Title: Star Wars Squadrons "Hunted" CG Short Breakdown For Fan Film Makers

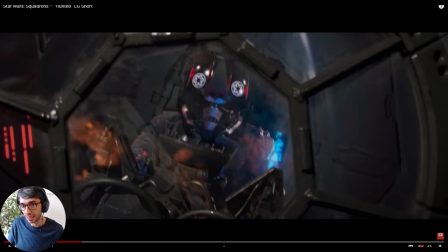and he's just making a decision like and it's strong when he does it's not like he's already turned around and stuff like they wait for that moment to do this because they're showing us that he's making a really strong decision now you're not thinking about that as you're watching it but but man
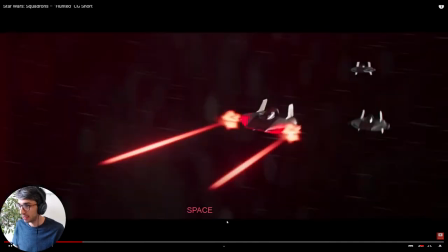it's got impact emotional impact and then we
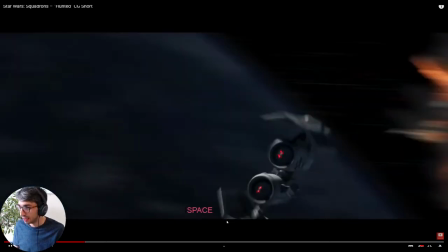introduce the risk we've got the chasing i'm not gonna make it i'm not gonna make it
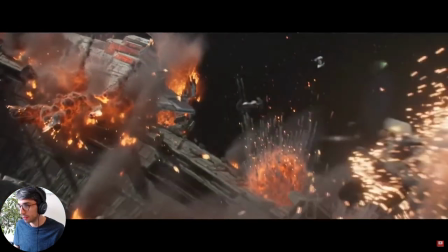and he saves the day right and it's
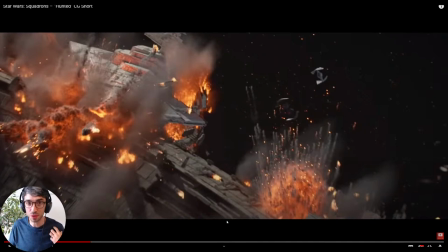really cathartic because this is you know we've just built some empathy for this first the character that's in danger we built some empathy for him already now because he's made this decision that we really respect and we're like on board with that and and then he succeeds
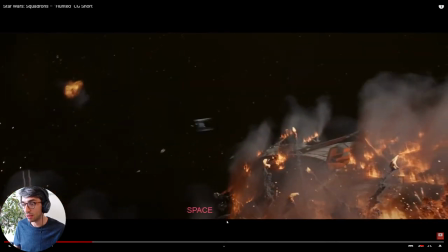and even better she gets away i thought
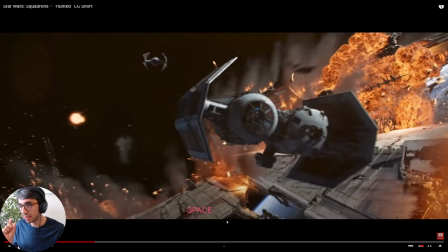i was done for you know really nice little moment between the two of them it's all about them right now all this stuff is just set dressing the explosions in the background you know it's like what really matters and what's really making this powerful is
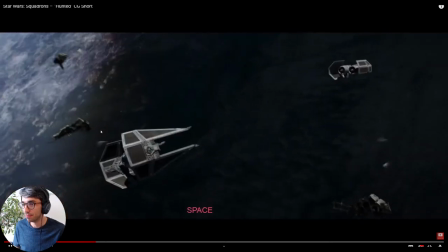what's happening between these two um and
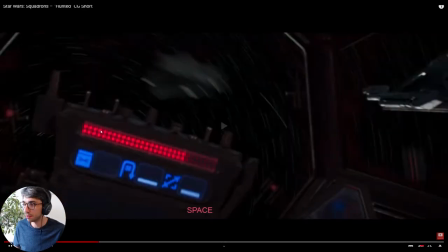then she doesn't make it which you know disappointing and
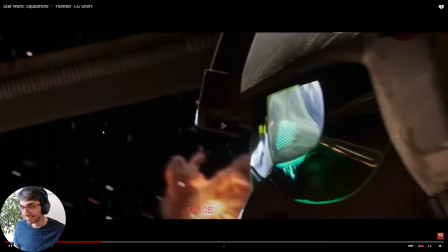that is what makes us hate this guy which is wild
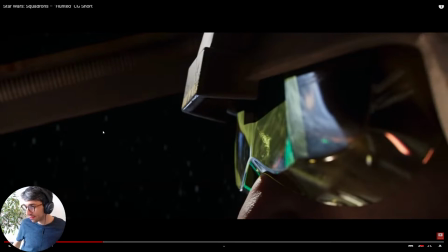you know like this this rebel pilot that you know now is a bad guy all right so think about the framing of this right there's really tight shot on his face they've got the the evil music is kicked in like it's really obvious that we're not supposed to like this guy he's just
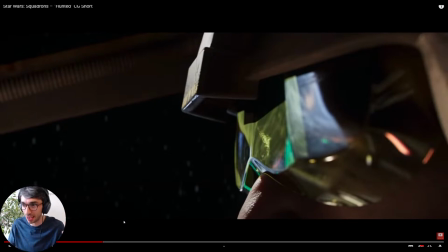killed this person that are you know hero risked his life to save so it's just set up that conflict now look at this render right heaps of out of focus depth of field right and we have just this little sliver of stuff that's in focus really shallow depth of field you've got some
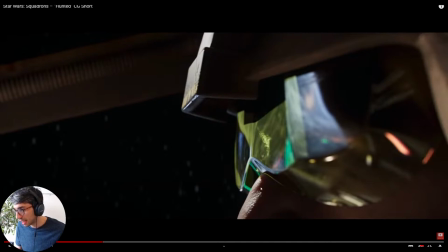nice subsurface scattering on the skin here with the nose you can see that because the lights bleeding through here in the color and the the you can see that scatter that's happening it's really nice and then all the the green reflections and stuff again this is all pretty straightforward stuff for you know
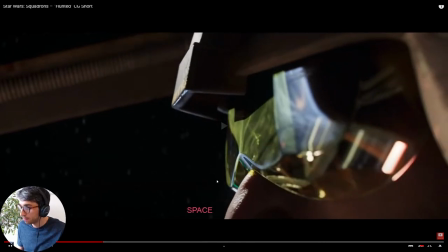shaders in blender all
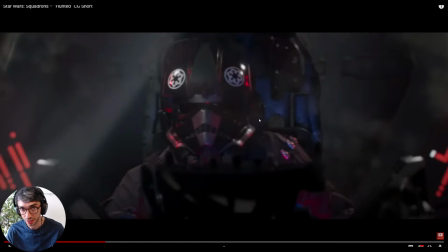right now we're introducing a lot of volumetrics in this next bit so a lot of like smoke.
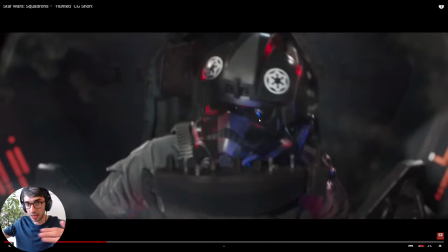You can see it's creating these light shafts that are cutting through.
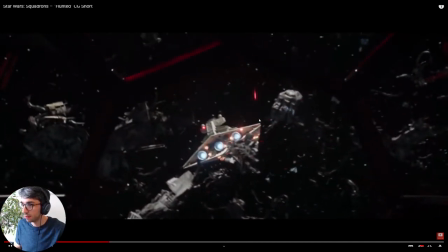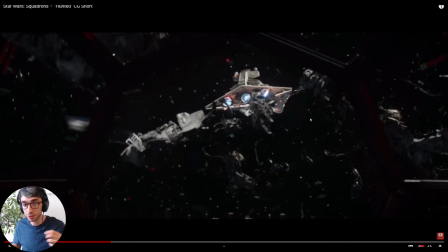Now okay you got a lot of debris and stuff these are probably just particles that they've just generated put into the space.
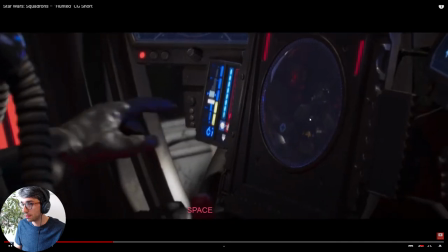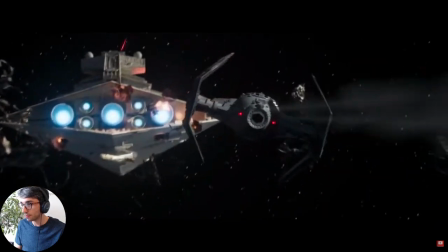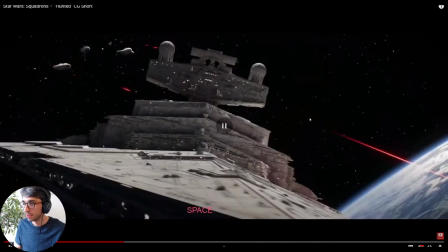This is a really nice moment. Okay see that? Low angle.
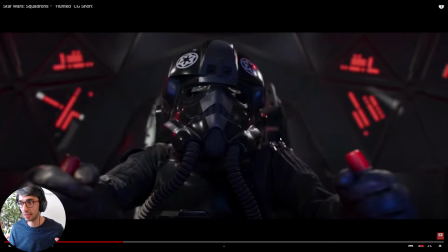Think about the lens choice we're dead center he's center frame we're low angle looking out this is the hero shot we've given him a hero shot like we're really looking up at this guy but also really feel the anticipation because it's mirroring the low angle of of the shot of the the Star
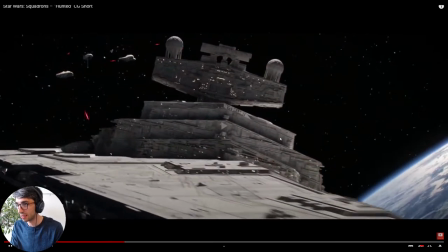Destroyer so it's both of us working together they cut really nicely together because we're looking up at the Star Destroyer now do you see that so
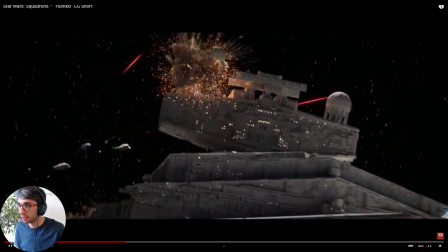we're looking up at that we're looking up at him and they fit really well we're looking up at the hatch this is all about we're like looking
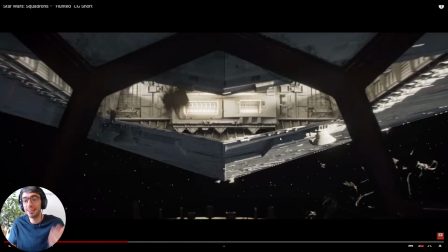up and it's just creating this sense of like anxiety in the audience because you're like craning up okay
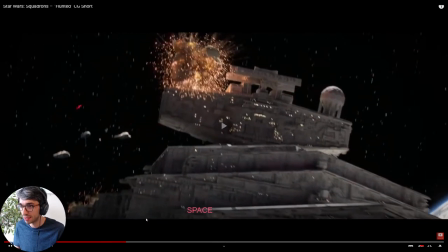now listen what they do with the sound there and the music goes
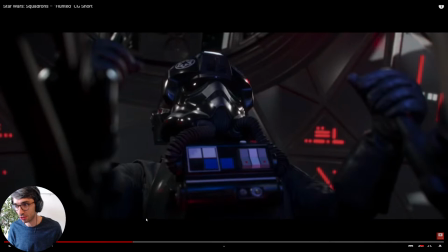silent that's really powerful when you're creating sound design for your shorts and stuff figure out moments where you can take all the sound away because it really helps amplify the moments where you do have a lot of sound and that's a great moment to do it you
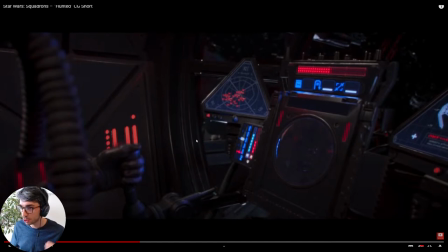know such tone very different tone now so much more to say in terms of rendering and what's going on with the imagery so it's the same kind of stuff just the materials and the using that nice depth of field and definitely bringing with some kind of global illumination and then finding you know
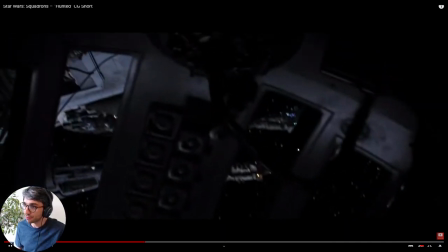compositing tricks where you can and
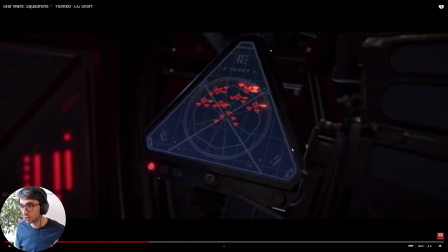again think about each of these shots it's kind of self contained scenes right so that moment where he looks up and sees the stuff overhead it doesn't necessarily have to mean that it's all in a scene where it's working together perfectly in 3D space in the right way like that could have just been they brought those assets into a new project file we just have this one moment where the camera pans up
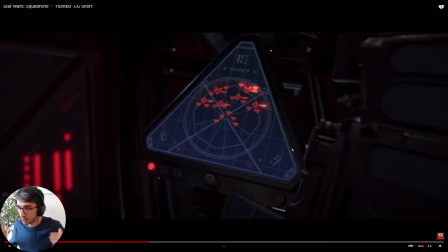and we just position everything just right for that shot and then we go do a new new scene file for the next shot
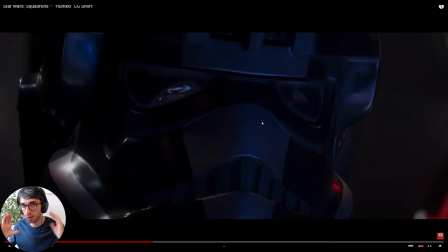nice close-up look again at the lens size they've used that really long lens so again like like a you know 150 mil or something like that that gives us this nice shallow depth of field
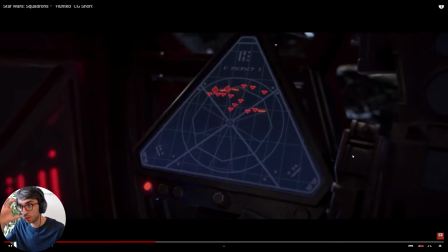and we're super tight on his face and
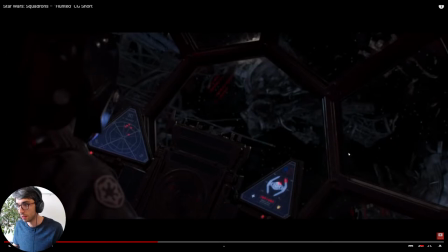look the camera's constantly doing the spin and
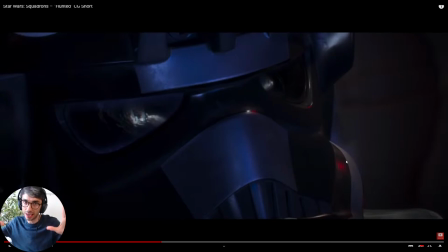it's it's alternating so the spin is this way when it's over his shoulder and then we're coming into him we're going this way so it's back and forth back and forth that that
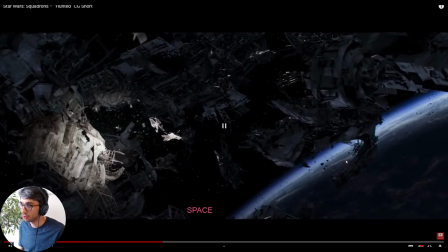that alternating motion is really interesting for the viewer now this is a great shot right super cool There's a little bit of chromatic aberration on the edges of the frame. You can really see here a little bit, and that's a nice thing you can get.
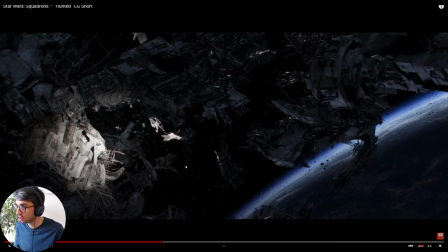Blender has that with the...there's a node for that in compositing you can throw on. Again the planet, so we're still oriented to our scene.
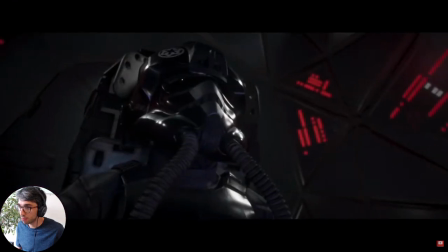Now there's a couple of different particle things going on there.
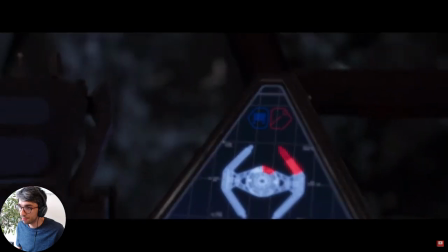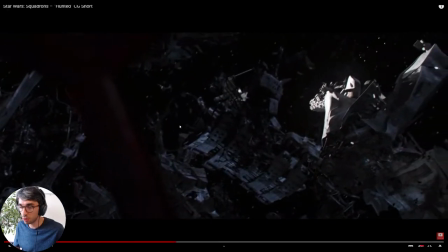So again, think about this as its own shot. They've set this project file up, made this thing work just for this shot.
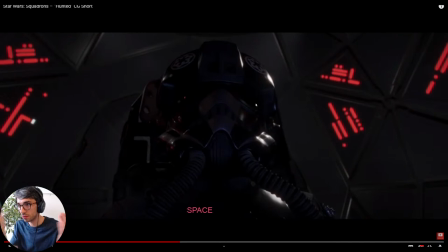Same here with the light and stuff. Like probably they've just put some geometry outside this window and animated the light across to get that perfect shadow that really matches well with the shot we just saw. It's all about crafting each moment individually. Again with the low angle stuff too on him.
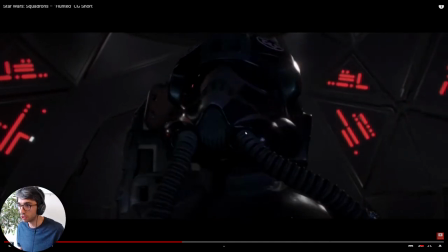We keep seeing him in this low angle hero shot. But also he's looking up.
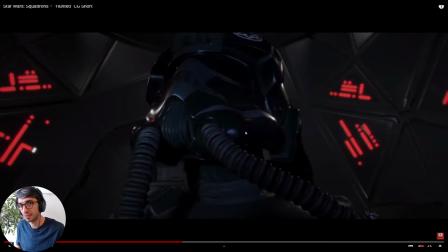So it kind of just fits, you know, like it sort of gives that audience a sense that, you know, what we need to be paying attention to is all above us.
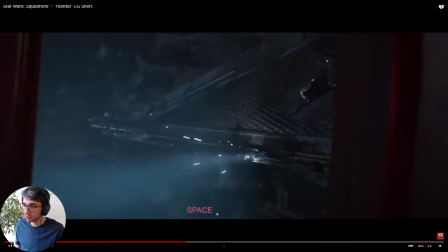all right now we're introducing this volumetric um so some smoke into the scene and we use this they use this in a second with the flashlight beam
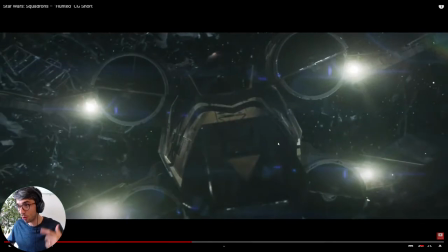now look at that that's a really cool shot isn't it and what part of what makes it cool is that super long lens again so that 250 mil you know really super compressed space but notice what they've done again they've animated this thing crossing the
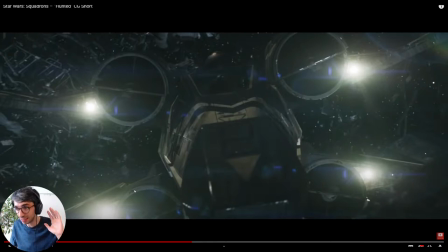frame diagonally right they're doing that little swoop around i don't know if you've noticed they've done that like maybe 10 times now where they've got the nose of a ship and we're kind of angling around it.
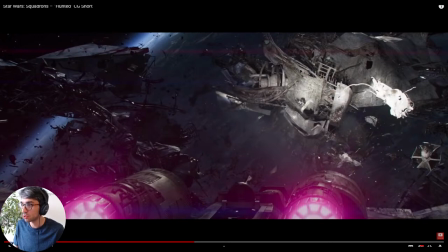All right, now you can see now there's a lot of smoke in this shot
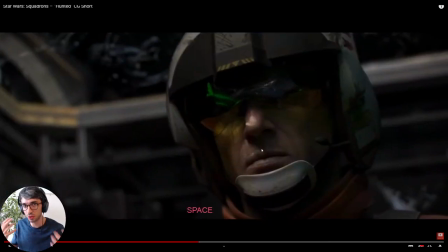because the beams are picking up that smoke and it really helps create that atmosphere and the density of atmosphere.
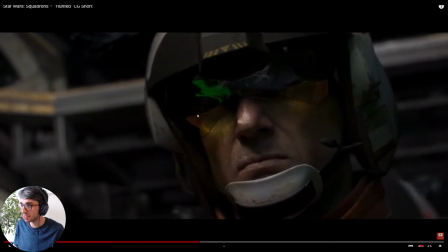They never let us see this guy's eyes. That's a really good way to make a character kind of evil in a way, although we've never seen the eyes of the other character either, but it's helping this guy be a bad guy for us.